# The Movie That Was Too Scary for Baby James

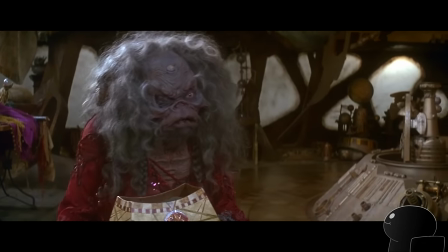One of them is the shard that Jen is looking for, but she doesn't know which.
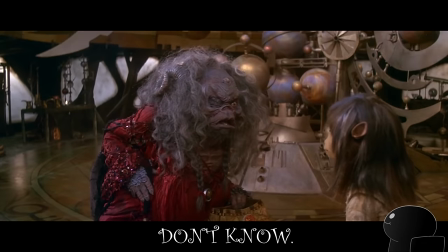Which one is it? Don't know.
So Jen narrows down the box of crystals to three shards.
It's one of these three, I'm sure.
What? No, you've never even seen the dark crystal. How do you know it's one of those? Whatever, okay, I can roll with this.
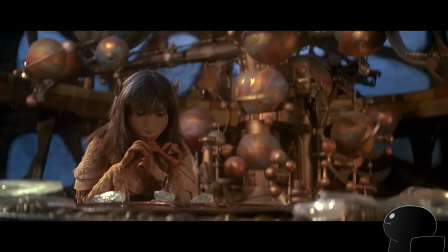Then, if you remember, Jen gets the idea to play his flute at the shard, and then the correct shard just glows for some reason. Why does the crystal react to flute music? That's not a thing. Crystals don't have ears. Now, when you create a fantasy world, you can't explain everything. Sometimes the answer is just, oh, it's magic.
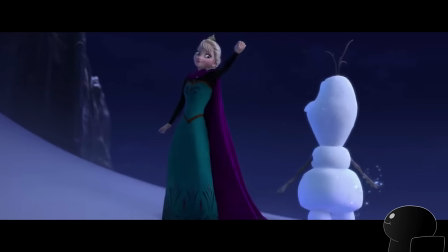In Frozen, they don't explain how Elsa got her ice powers. She was just born with it, okay?
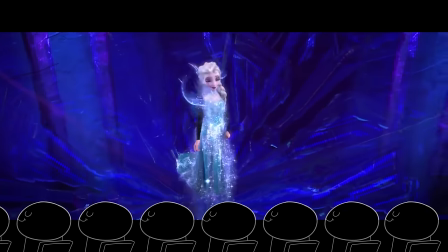It's magic. And the audience is all okay with it, as long as they don't take it too far. But this movie just tries to pull off so much stuff that doesn't make sense.
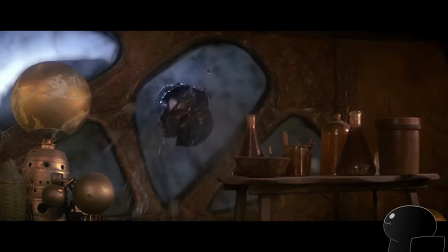There's a line, and this movie crosses it multiple times. Then the crab people attack Agura's house, Jen escapes with a shard, boom, next day.
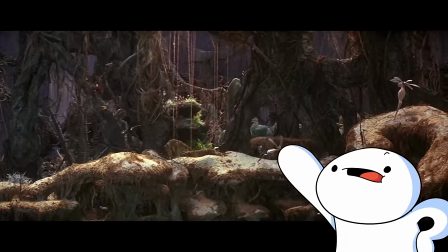Okay, I know I've been talking bad about this movie, but the amount of detail in this forest scene is pretty amazing.
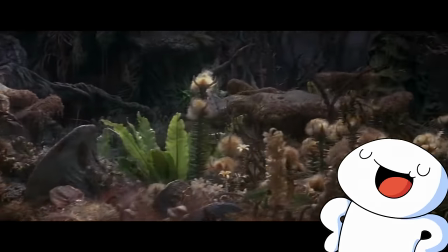I mean, it's not doing anything to drive the plot forward, but I just think it's cool to look at. Anyway, back to review mode.
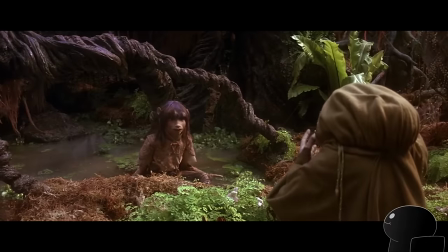Jen falls in the mud, what an idiot, and then he meets up with the... Oh, jeez, that's a girl!
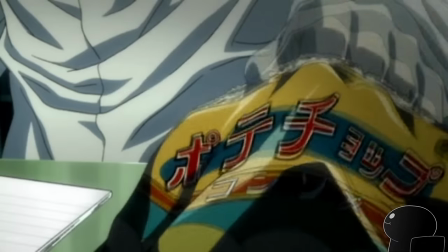That's a girl! So there's a girl gelfling now, her name is Kira.
I'll take a potato chip and eat it.
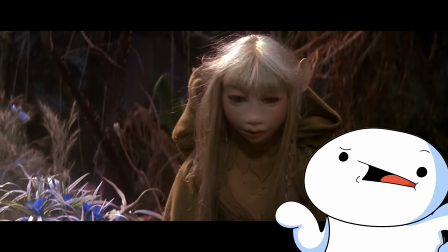She's speaking gibberish. And then for some unexplained, unimportant reason, when they touch hands, They share memories.
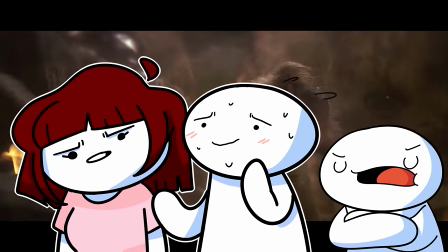I mean, I don't know exactly what happens when you touch hands with another woman. I'm not entirely sure, but I don't think that's supposed to happen.
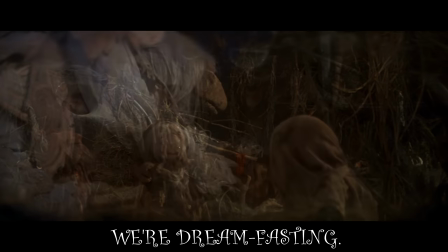What's happening? We're dream fasting, sharing our memories. I'm having a bath.
Okay, three things. First, this seems like a plot device-y way to just throw in some backstory, but whatever. Second, Jen, you just found out that you're not the last of your species,
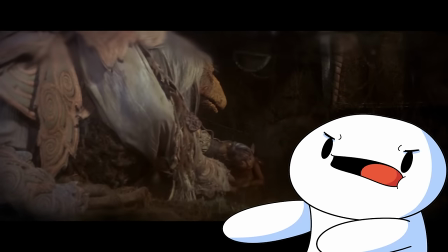and when you realize that you're sharing memories with her, you decide to show this person you just met you having a bath.
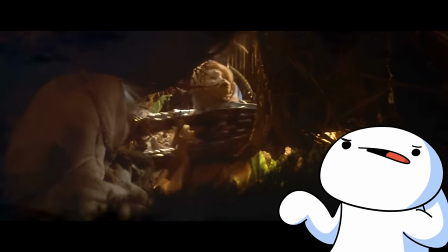I mean, I guess she did show you her mom dying, so let's just get all that personal stuff out of the way. And third, somewhere on Earth, there exists a baby naked Jen puppet.
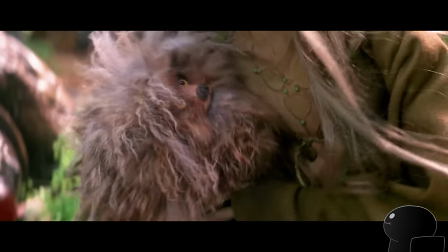And I need to have it. Then we're introduced to my third favorite character, Kira's dog, Fizzgig.
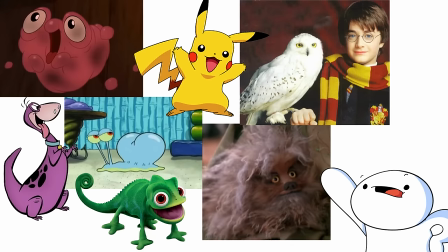He doesn't really add anything to the story, he's just that lovable pet slash side character. Hey, that's a lot like my dog.
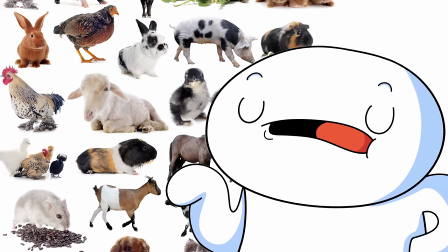Hey, puppy! Also, Kira can talk to animals. Puppy! Okay.
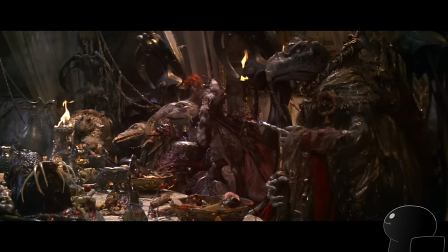Then we're treated to this really great scene. A whole 2 minutes of the Skeksis eating. But honestly though, I kinda love this scene.
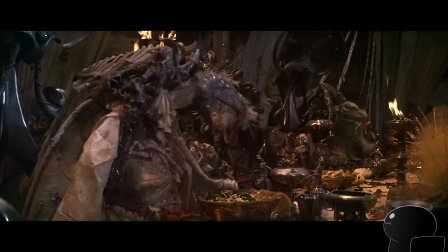It does a great job creeping me out. Okay, it does go on for a minute too long, but bear with me here.
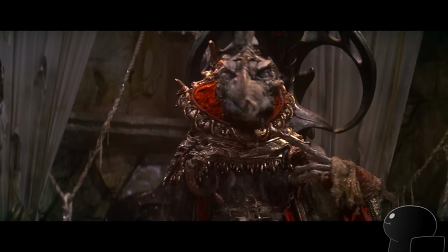The Skeksis' clothing and silverware are Victorian, so it gives off a haunted mansion sort of vibe.
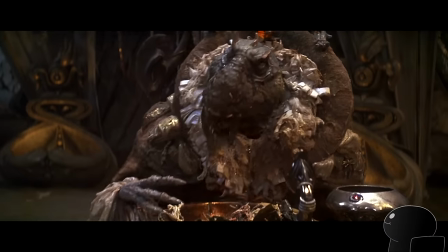And just the character design and the way the Skeksis are eating, it just comes off as unnerving.
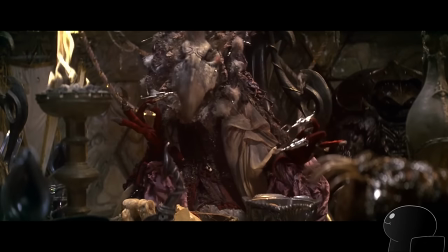A lot of movies' scary parts are jump scares or gore. At least I think they do that, I'm not allowed to watch scary movies.
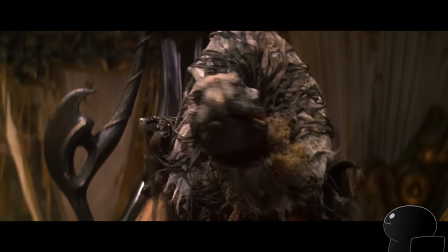But this is such a different way to unease an audience. It kinda reminds me of the first half of a Don't Hug Me, I'm Scared video.
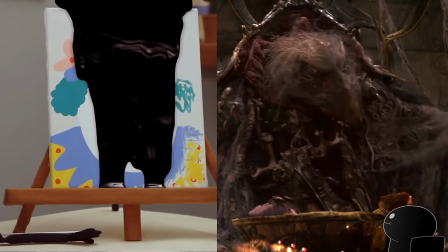Nothing necessarily scary is happening, but it's still able to make the audience feel uncomfortable.
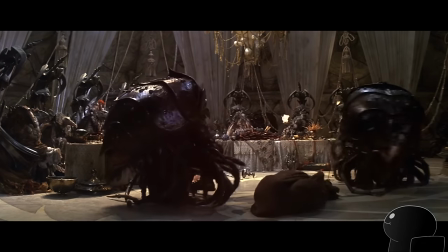Basically, the whole point of this scene was that the crab people were like, hey, we got this old hag, but we didn't get the Gelfling.
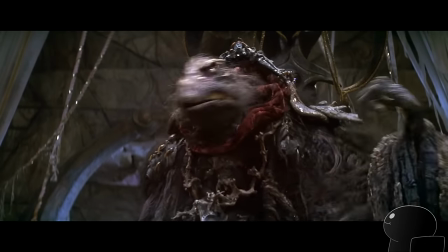And then the Skeksis were like, wow, okay, release the crystal bats.
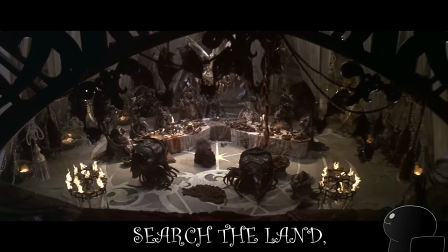Crystal bats fly! Search the land, search the water, search the sky!
Okay, this might be nitpicking, and I'm no Gelfling expert, but I think you can rule out searching the sky.
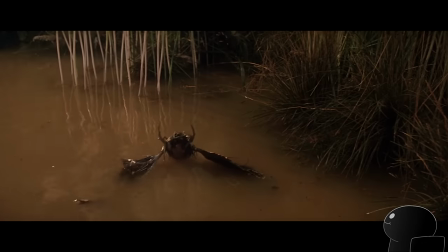I don't see too many Gelflings just flying around. So one of the bats finds Jen and Kira, they go back to Kira's village.
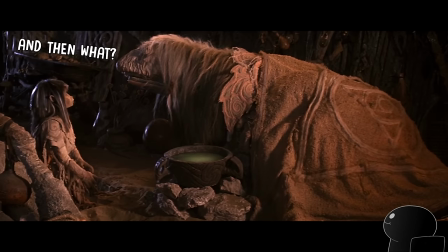Jen doesn't even know where he's supposed to take the shard. His dad never told him what to do after he got the shard.
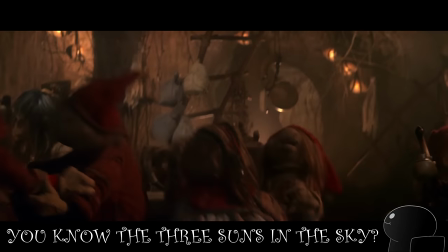He tells Kira about his quest and what Algura told him.
You know the three suns in the sky? They're going to come together soon.
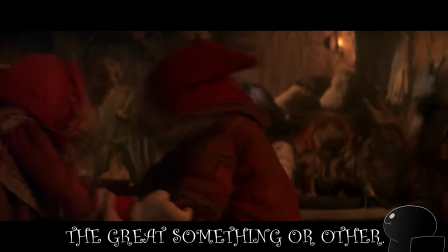It's called the great something or other.
See, even Jen doesn't remember these made-up names.
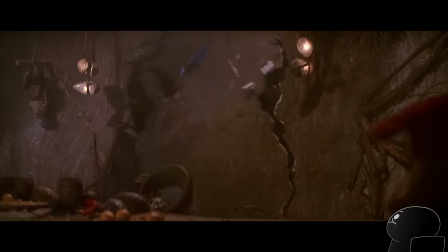Really would have been convenient if you told her this information when you were sharing memories. So then the crab monsters show up and basically murder and capture Kira's whole family.
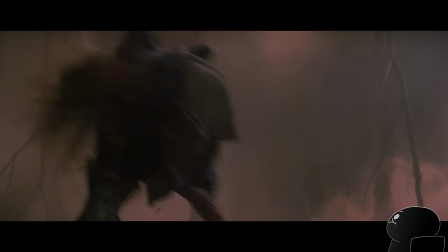Yeah, it was pretty traumatizing.